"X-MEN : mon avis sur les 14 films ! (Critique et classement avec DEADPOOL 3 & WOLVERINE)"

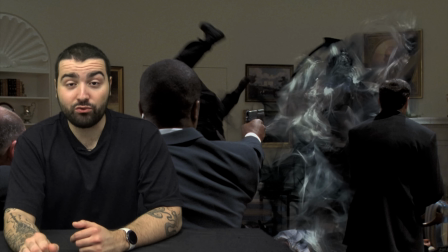Puis il y a un côté mystique parce que tu ne sais pas du tout ce qui se passe, tu ne vois pas du tout le méchant, tu ne vois que du coup les téléportations.
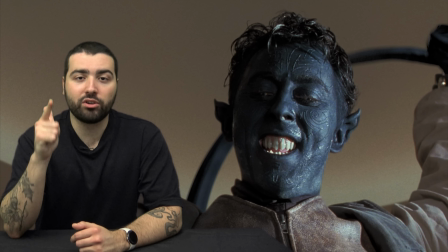Il y a un seul mec, un mutant, qui peut rentrer dans la Maison Blanche et assassiner le président. On en est là.
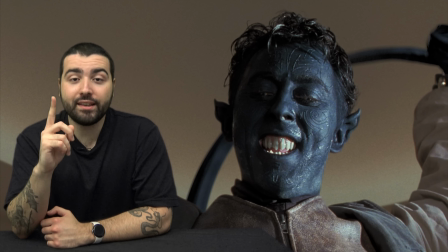L'homme le plus en sécurité du monde, il se fait descendre par une personne chez lui.
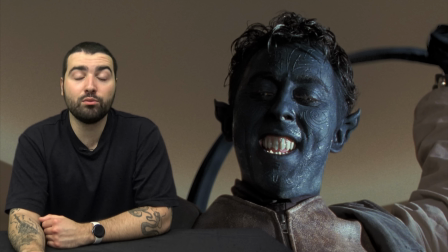En termes d'effets spéciaux, d'action, d'ambiance et tout, c'est tellement mieux fait, c'est tellement mieux foutu, c'est tellement plus fun, c'est tellement plus réussi. Et tout ça pour une tentative d'assassinat qui rate, mais surtout c'est l'activisme politique.
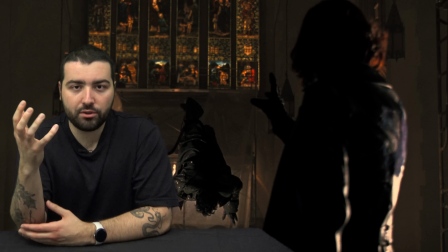Et le côté religieux allemand du personnage, le côté bleu, pareil, le pouvoir est génial.
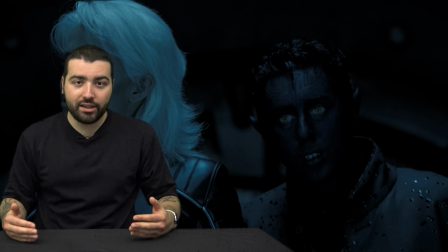Et je vais vous dire une chose Il n'a jamais été réutilisé comme ça dans la saga C'est-à-dire qu'on a Nightcrawler L'un des personnages les plus cools de la saga Qui est capable de faire des dégâts énormes Face à littéralement le président Et dans la saga,
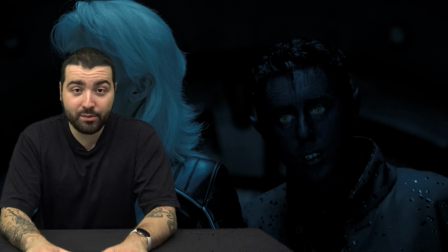on ne le revoit jamais utiliser ses pouvoirs Jamais Dans tout le reste de la saga,
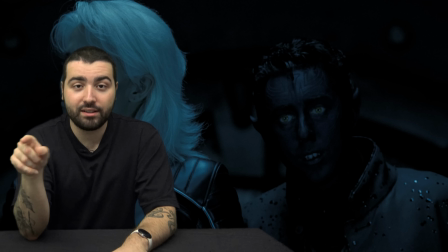il n'a qu'une seule compétence C'est téléporter d'autres personnes à sa place C'est tout Il emmène des gens Il est passé d'un gars trop badass qui se téléporte,
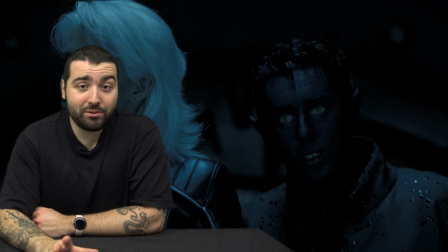qui tue des gens A Ryanair Et c'est un peu décevant, honnêtement J'espère qu'à l'avenir, ils vont réutiliser ce mec de manière badass Parce que vous vous rappelez, il y a plein de gens qui adorent Quicksilver en disant « Putain,
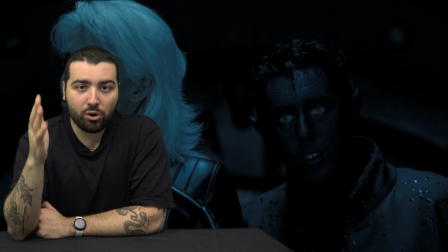ces scènes avec lui sont trop incroyables et stylées. » Ben, Nightcrawler aurait dû être le Quicksilver de la trilogie, quoi.
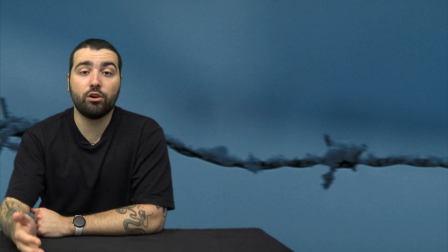Mais non. Et ce qui est cool, c'est qu'après, tu as un plan sur des barbelés. Ça fait dire que tu penses à Auschwitz, évidemment. Il y a beaucoup de discussions sur l'évolution.
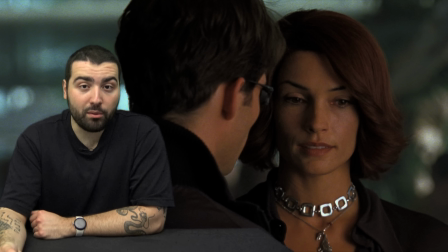On voit de plus en plus les pouvoirs incontrôlables de Jean qui deviennent un problème. Il y a plein de mutants, tu vois, qui ont du mal à s'intégrer comme Pyro.
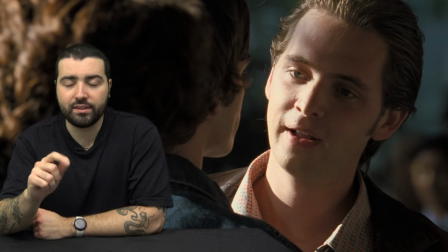Qui, en plus d'être très puissant, il se moque un petit peu des humains. Tu vois qu'il les méprise un petit peu. Et puis t'as ce jeu, cette dichotomie entre lui et Iceman Et puis Charles qui depuis le dernier épisode essaie de cacher les mutants Parce qu'après
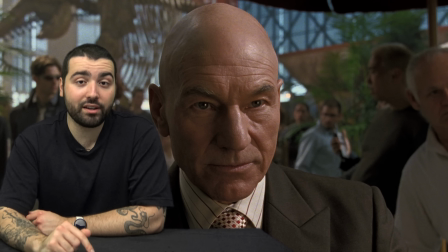ce qui s'est passé la dernière fois Bah maintenant les mutants ils doivent rester discrets Ils ne sont pas du tout acceptés dans la société Ils sont dans un état complètement différent Et Charles les protège Encore une fois c'est la vie de jeunesse,
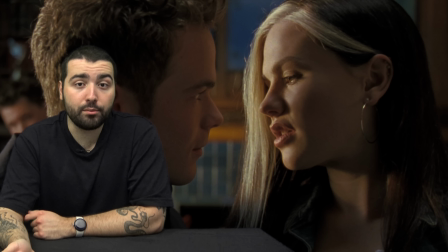la puberté Rogue qui ne peut pas avoir de relation sexuelle Qui la déprime réellement Et ce qui est intéressant ici c'est surtout Iceman Qui a le droit à beaucoup de développement Et tous les
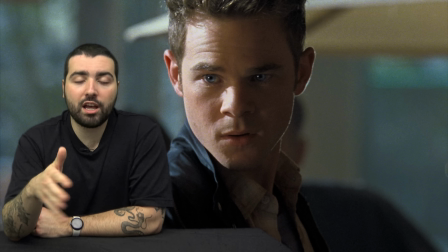gens qui l'entourent d'ailleurs Mais il y a plusieurs séquences qui sont cool Premièrement on parle d'un truc qui rendrait les mutants humains Ils
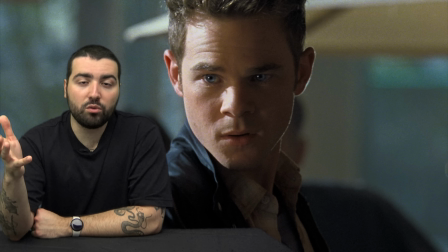vont dans une sorte de camp de rééducation ou de thérapie de conversion comme vous voulez parce que le parallèle LGBT est beaucoup fait dans cet épisode-là
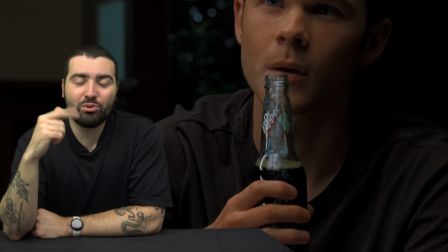si je dis pas de bêtise, Brian Singer est ouvertement homosexuel ou en tout cas bisexuel et depuis que j'ai vu cette scène-là et quelqu'un a dit que c'est une scène extrêmement gay plus t'y penses, plus tu te dis ouais c'est gay et c'est pas gay en mode ouais c'est un étudiant avec son prof c'est pas ça il y a un truc très sensuel à quelqu'un qui souffle de la glace sur la bouteille d'un mec mec qui est en débardeur,
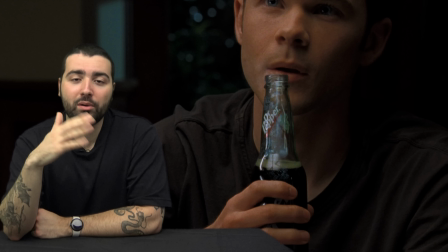musclé, poilu t'as un truc un peu LGBT en plus il veut remplacer la musique par un truc un peu homo-érotique C'est très
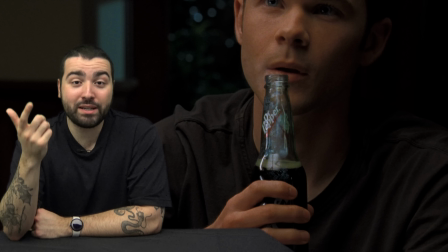drôle Mais c'est marrant Parce qu'en fait C'est en lien avec le film Parce qu'on parle de ça Genre littéralement Iceman il fait son coming
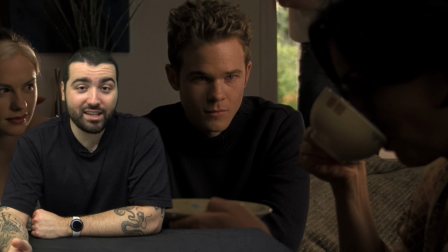out A sa famille Mais c'est pas son coming out LGBT C'est son coming out mutant Sa famille homophobe Ne l'accepte pas Tellement que son frère A la fois jaloux et homophobe Appelle la police En plus comme beaucoup De personnes homosexuelles Les mutants se cachent La police arrive sur scène Pyro
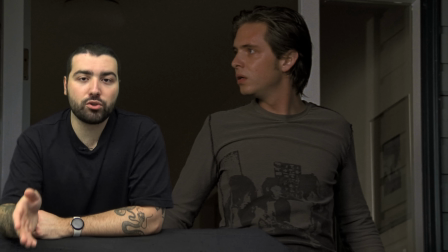voit les dégâts de la police Qui tue littéralement un mec Certes qui se soigne Et se radicalise Le mec il a vu la police une fois
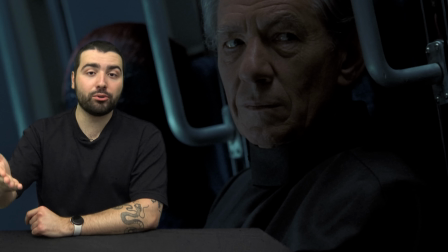Il s'est radicalisé à mort quoi Et à cause de sa mise en tropie que Magneto va réussir à le recruter Quand il lui dit qu'il
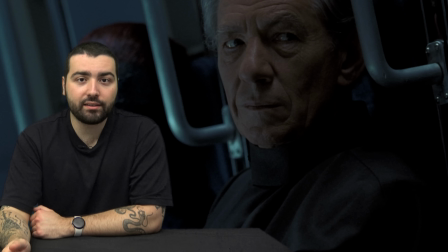est un dieu parmi les insectes Et en vrai il a raison,
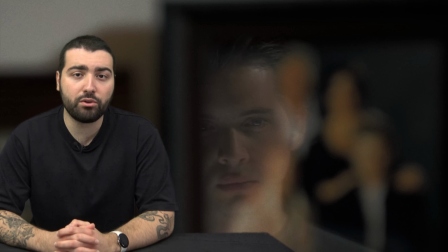il peut contrôler le feu Les dégâts qu'il peut faire sont hors du commun Et surtout qu'il voit la famille de Ice Une famille qu'il n'a jamais eue et qu'il recherche constamment Et c'est là qu'on
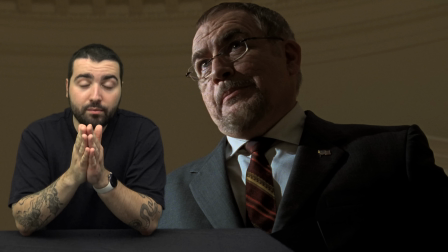arrive pour moi à l'un des méchants les plus réussis de la saga C'est Brian Cox qui joue évidemment Striker C'est le
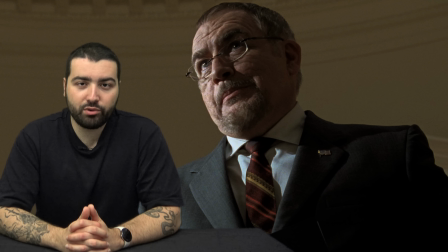GOAT ultime Au moment où je tourne cette vidéo j'ai pas encore vu Deadpool et Wolverine Mais s'il est pas dans le film je pète un câble C'est un antagoniste parfait parce qu'il est très lié à la politique mais en même temps, il est lié à l'armée, au service de renseignement, et il manipule tout ça pour arriver à ses fins. Ses fins qui sont très personnelles et très anti-mutants. Pourquoi est-ce qu'il est anti-mutant ? C'est par rapport à son fils qu'il considère comme un mutant raté.
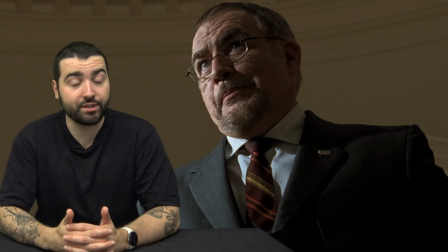C'est-à-dire que son fils était tellement puissant qu'il a beaucoup fait souffrir sa femme, donc sa mère pour lui, et ça a gâché leur couple et leur vie de famille pour toujours. Donc il a décidé d'expérimenter sur son fils pour le domestiquer. Et si on reste dans l'allégorie LGBT, c'est quelque chose que beaucoup de parents ont fait.
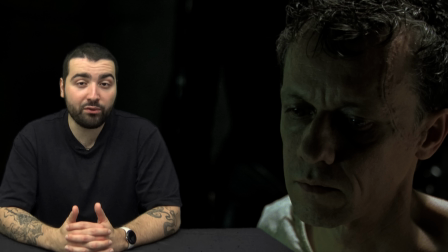Ils ont essayé de domestiquer les traits LGBT de leur enfant, Quitte à les faire souffrir énormément, jusqu'à ce qu'il soit capable de se suicider.
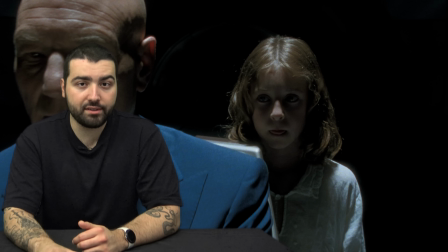C'est pas pour rien non plus que lorsqu'on voit son fils dans des visions, il joue un enfant, parce qu'il est resté un enfant.
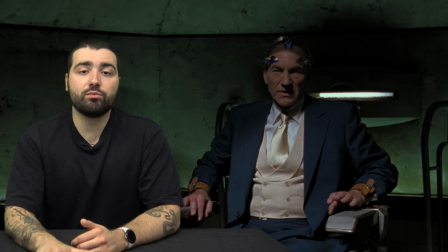C'est à ce moment-là que son père a commencé à le maîtriser et lui faire du mal. Et ce que j'aime beaucoup avec Singer, c'est qu'il a vraiment réussi à créer des ambiances à chaque fois. Là, on est dans une salle d'expérience, presque un hôpital nazi, t'as l'impression, c'est important. Très vert, très glauque, très froid, très humide.
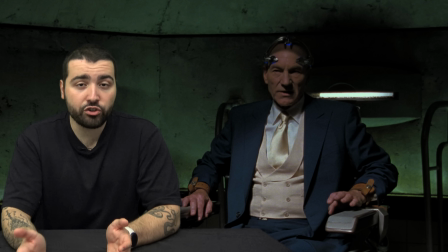Et c'est normal, c'est sous un barrage, sous un lac pour être plus précis.